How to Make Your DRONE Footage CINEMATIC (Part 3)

Brett Garamella with BrettGaramella.com here. In this video, I'm going to show you three ways to make your drone footage more cinematic. The first way to make your drone footage more cinematic is to go into your settings and lower your contrast.
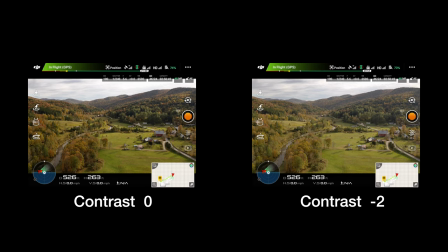Lowering the contrast desaturates your image. If you want more muted colors, you could desaturate your image even more.
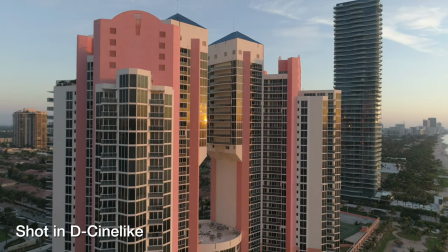With some DJI drones, you can do this by going into the settings and putting it on D-Cine-like mode.
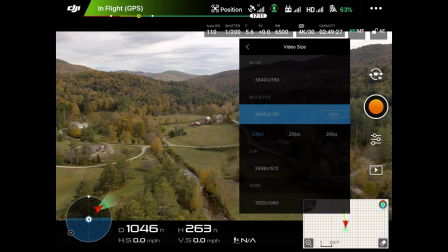The next way to make your drone footage more cinematic is to shoot at 24 frames per second or 24 FPS.
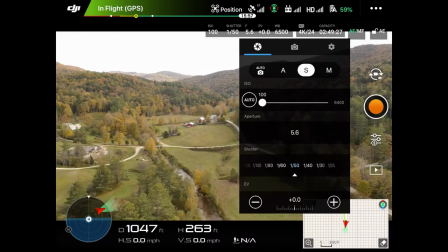And then along with that, you're also gonna have to set your shutter speed to 1/50th of a second. So if you're shooting at 24 frames per second with 1/50th of a second shutter speed,
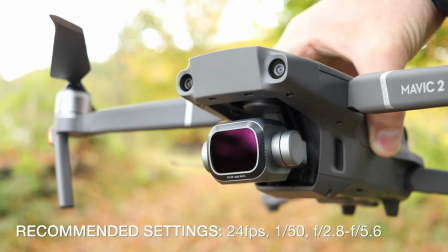you're probably gonna need an ND filter, especially if you're using a low f-stop number, which I recommend. The next way to make your drone footage more cinematic is to use the same cinematic shooting methods that you would use to shoot normal video. So you could use various shots such as pullback and reveal,
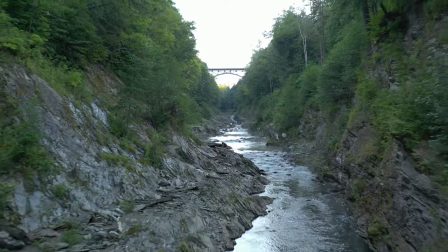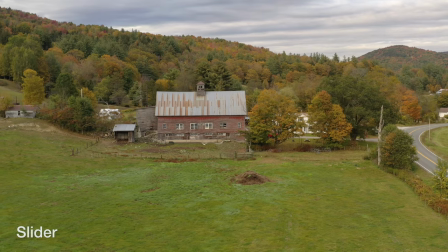slider,
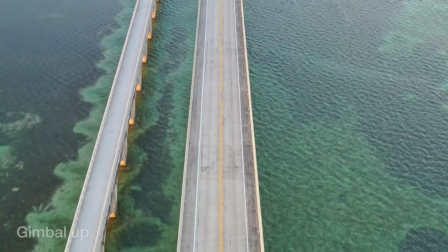gimbal up,
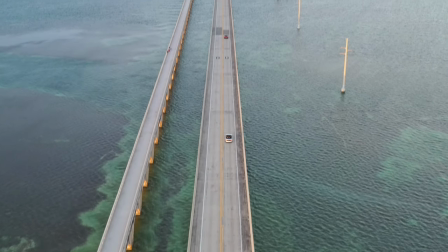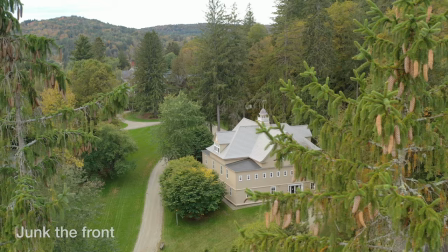and junk the front.
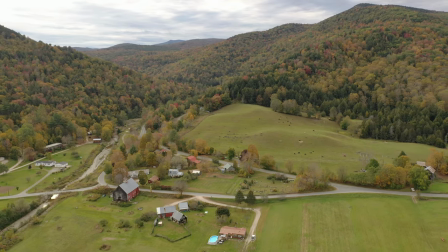Now make sure most of your movements are slow and smooth. You might want to try to shoot in tripod mode.
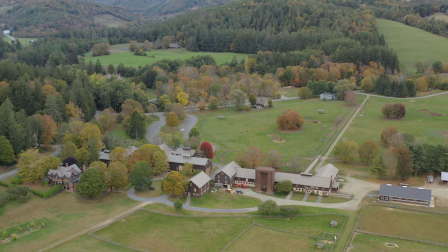Also adjust your gimbal's smoothness and speed so it goes up and down nice and slow. I like to adjust my gimbal's smoothness and speed on my DJI Mavic 2 Pro to around 8 to 10. The third way to get great cinematic drone footage is to shoot during sunrise or sunset,
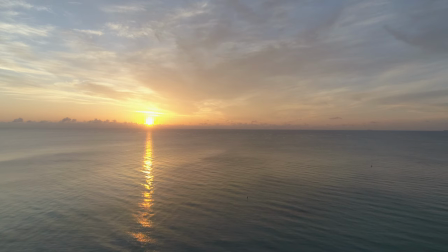or as I like to call, during golden hour. The reason I like to shoot around sunrise and sunset is because the sensor in most drones isn't very big,
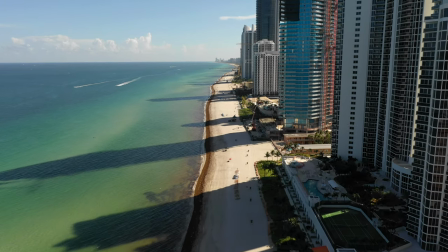so it really can't handle the contrast of midday sun, where you get really tons of brightness and then the shadows are really harsh.
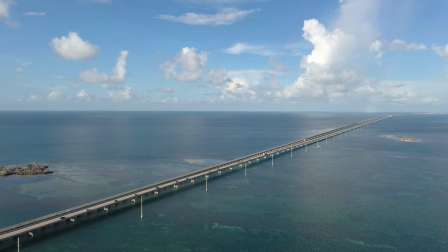So most sensors really aren't good for shooting during those conditions. However, during golden hour, the sun's light has a softer quality to it.
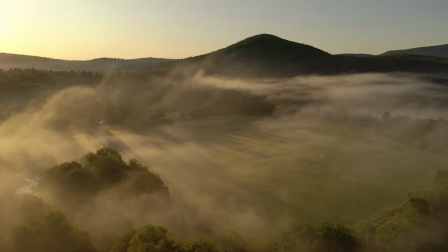It's more cinematic in color tone and less intense overall, providing perfect cinematic light quality and quantity.
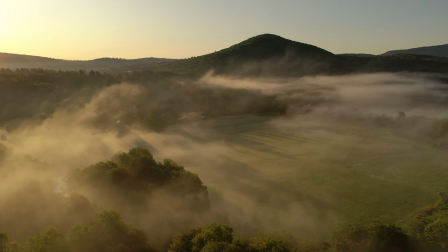This usually lasts 20 to 60 minutes, depending on where you are in the world and what time of the year it is.
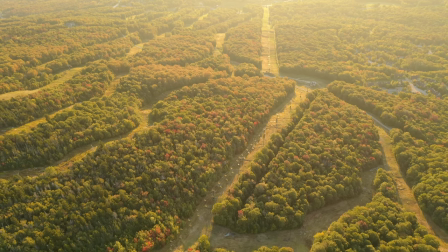Golden hour usually lasts longer the closer you are to the north and south poles and shorter near the equator. The last part of cinematic lighting is the direction of the light.
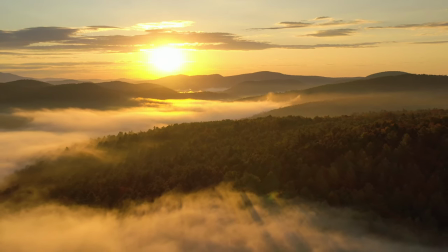Try shooting into the sun or with the sun just outside the frame to provide a great cinematic flare from a 45-degree angle. This is one of my favorite ways to shoot. All right, congratulations. Thank you for watching my video series. If you found it helpful, please share it with a friend. If you want more videos like these, I made a DJI drone course called DJI Drone Pro.
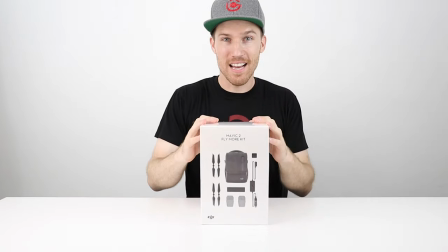In this course, I will lead you step by step from setting your drone up to learning the DJI drone apps, to flying with complete confidence.
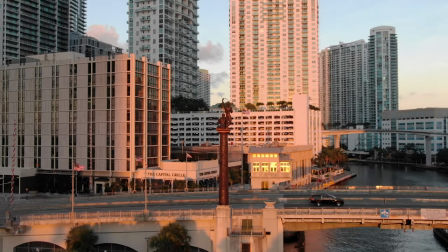So that course will save you a ton of time and you'll be ahead of 99% of drone pilots out there.
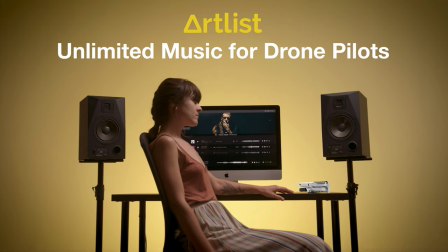I've also included a number of free downloads and discounts to completely over-deliver with this course.
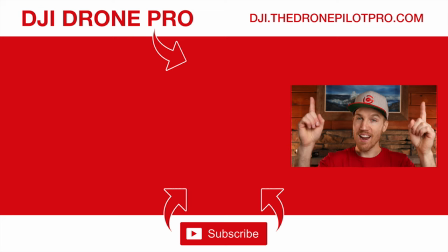You can learn more about that video course by clicking right over there or by clicking on the link just below this video.
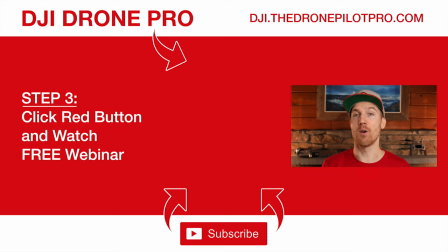Now below that, step three is a link to a free webinar where you can learn my top 7 secrets to flying DJI drones. Click on that big red button to begin the free training. It's been fun hanging out with you. If you haven't done so, please subscribe to my channel and share this video with a friend if it would help them out.
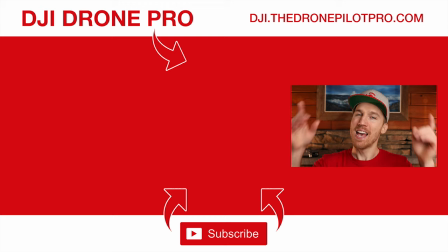My name is Brett Garamella with BrettGaramella.com, and I will see you below in my next piece of content.